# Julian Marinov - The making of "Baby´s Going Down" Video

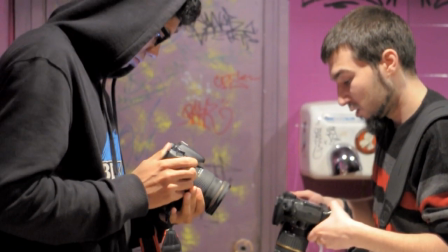(19:53)
si alguien ha estado ahí y sabe lo que realmente estábamos haciendo sería totalmente sorprendido por lo que hemos conseguido
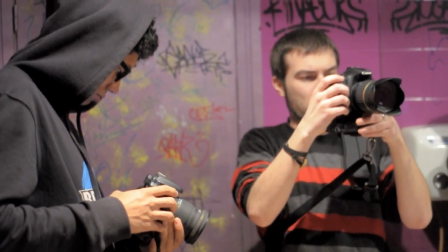(20:01)
teniendo en cuenta la improvisación que hemos tenido que hacer por ciertos motivos pero nos ha quedado muy bien
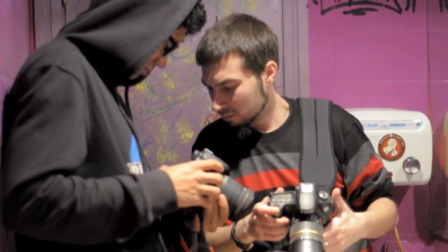(20:08)
hemos grabado también la escena de la barra con dos cámaras simultáneamente simultáneamente aunque no se vea o sea desde mi punto de vista está Laura y detrás
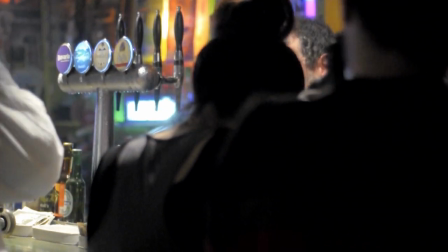(20:17)
de ella está Lucas pero Lucas no se ve y Lucas está grabando partes o sea hacia Laura y yo estoy detrás de Laura pero tampoco se
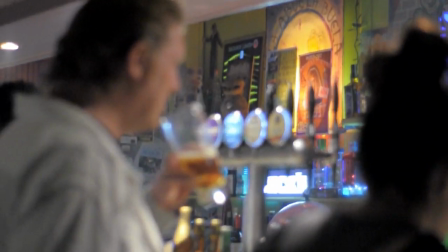(20:25)
me ve a mí entonces lo hemos conseguido muy bien sin tener que pensarlo demasiado
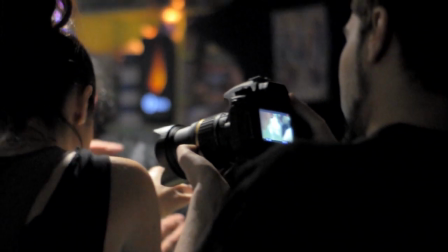(20:31)
previamente y prepararnos de forma muy complicada a ver cómo lo hacemos para que no aparezca nadie.
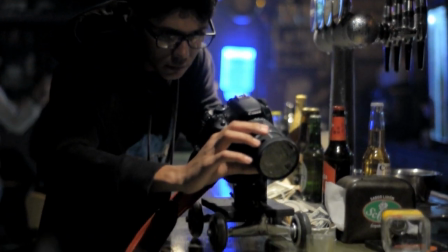(20:36)
No, había una buena sincronización entre todos y lo hemos conseguido bien.
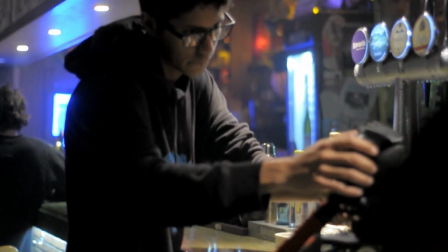(20:44)
Luego, en cuanto a las partes de Rick cantando,
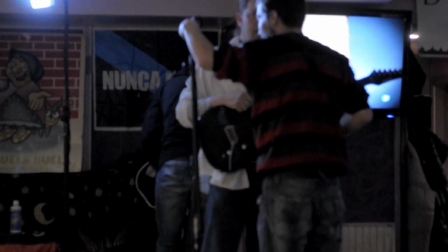(20:50)
lo que hemos hecho es, por ejemplo, yo puse mi cámara en un trípode, pillando solo su rostro de un ángulo un poco raro.
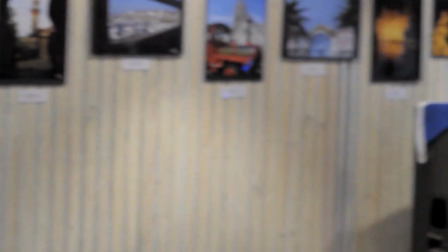(20:58)
Hemos puesto ciertas luces para crear un efecto interesante de luz en su cara.
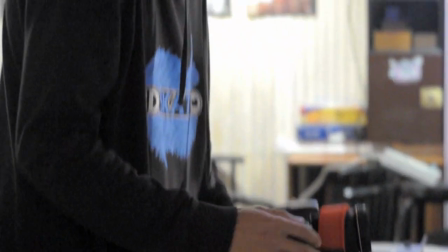(21:04)
Hemos iluminado la cara, o sea, la cabeza por detrás, pero también una iluminación más fuerte en la misma cara para que parezca una iluminación de concierto.
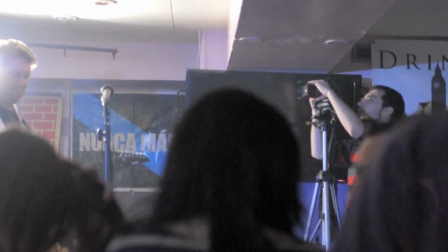(21:13)
Aparte de esto, estaba la gente bailando, saltando y tal, entonces hemos grabado a ellos para mostrar que es como un concierto,
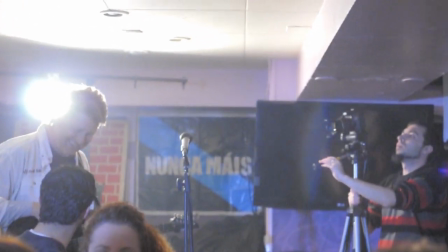(21:20)
pero en realidad era relativamente poca gente. Entonces, muchos momentos lo que hemos tenido que hacer es desenfocar.
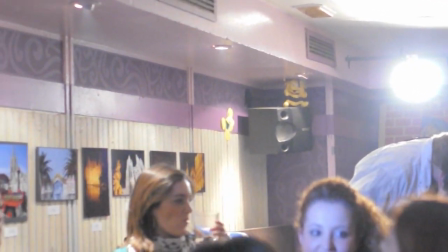(21:28)
Desenfocar para que se vea que hay gente bailando, saltando, gritando y tal, pero que no se vea exactamente cuántas personas son. porque eran como 20,
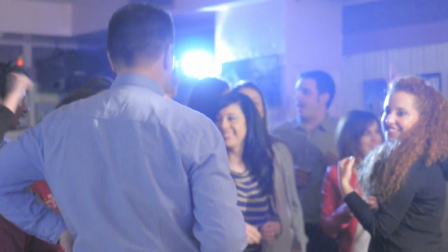(21:36)
30 personas más o menos y queríamos crearle la
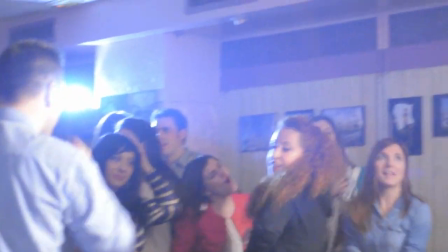(21:41)
impresión de que sean más de 100 personas.
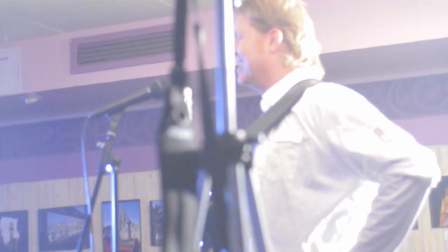(21:47)
En realidad había alrededor de 100 personas antes de empezar a grabar el vídeo pero ya que no queríamos
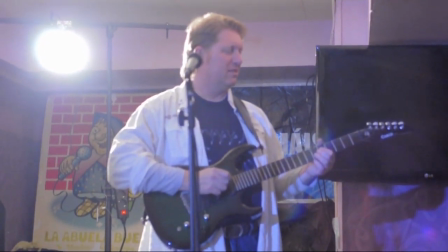(21:53)
violar la privacidad de esas personas pues hemos decidido hacerlo con menos personas pero que no les importaba hacerlo.
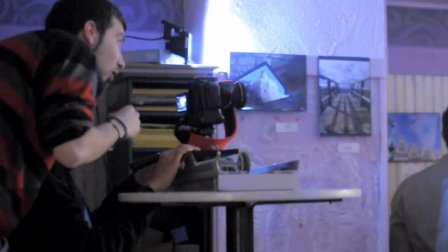(22:02)
Entonces es lo que hemos hecho y en muchos momentos podéis ver unos desenfoques un poco demasiados en
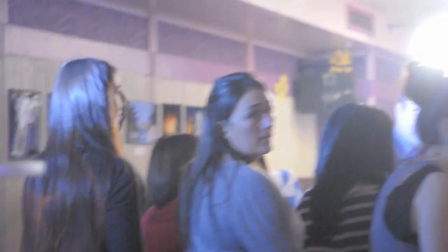(22:07)
el video pero es simplemente para no mostrar exactamente cuántas personas son.
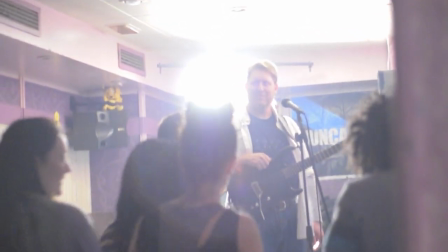(22:14)
Eso era importante.
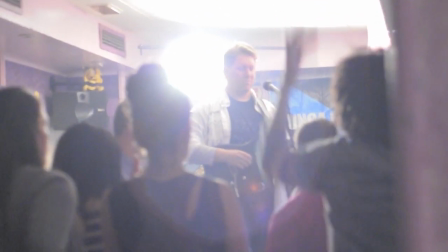(22:18)
Luego hemos grabado ciertas escenas fuera, en plan silueta,
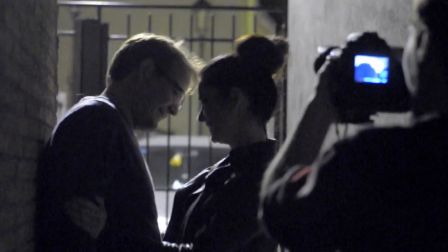(22:24)
también acorde a la historia de la canción,
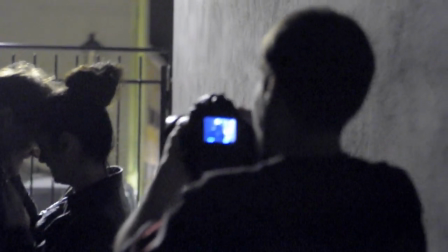(22:28)
pues la chica abandona a sus amigos, se va a su bola,
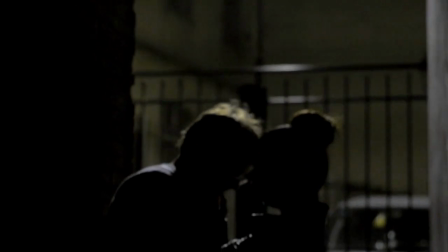(22:34)
queremos crear como un ambiente primero de una
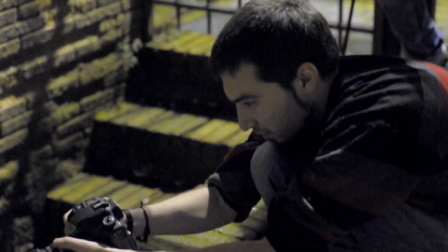(22:40)
diversión excesiva por causa del alcohol y las drogas,
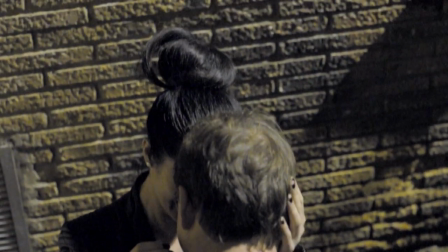(22:47)
luego queríamos recrear el momento con el bajón, cuando Laura estaba bailando,
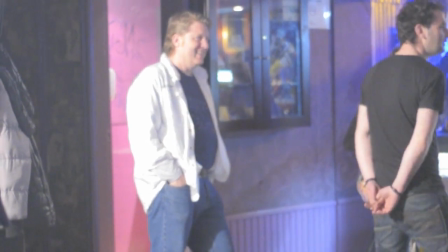(22:53)
pero se ve en el video que está bailando, pero como que baila sola, como que no está ahí con los demás, aunque conoce a los demás,
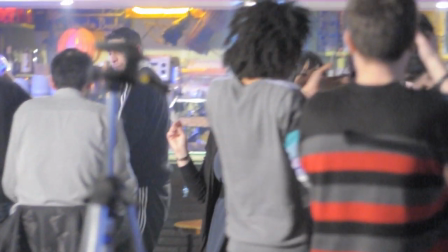(23:02)
pero no está con ellos, sino que está en su mundo, Está totalmente sola en este momento y luego al final era simplemente se va, ¿no?
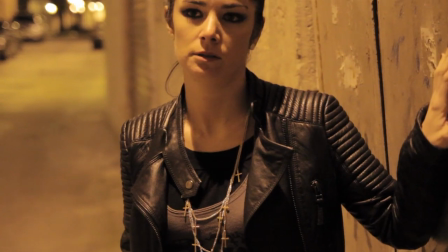(23:14)
Se va y una escena un poco triste con una cara como que expresando
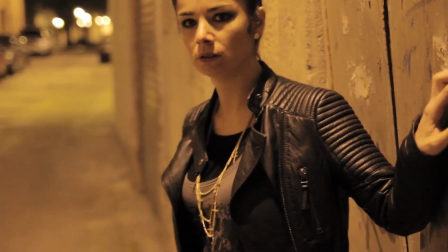(23:19)
como que me lo he pasado muy bien pero en realidad es un nada.
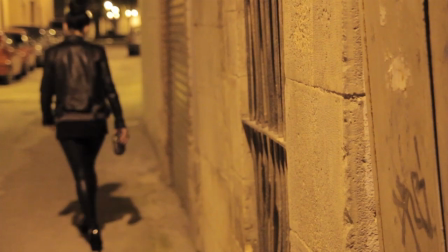(23:24)
Y queremos expresar este vacío que pueden sentir las personas que pueden estar en una situación real de este tipo, ¿no? Porque salen, se divierten, se lo pasan bien o por lo menos esto creen hasta que llegue el final de la noche y se den cuenta de que lo único que tienen en su interior no están llenos de felicidad y de satisfacción de todo esto, sino que están llenos de un vacío, una tristeza y se dan cuenta de que la realidad no es esta.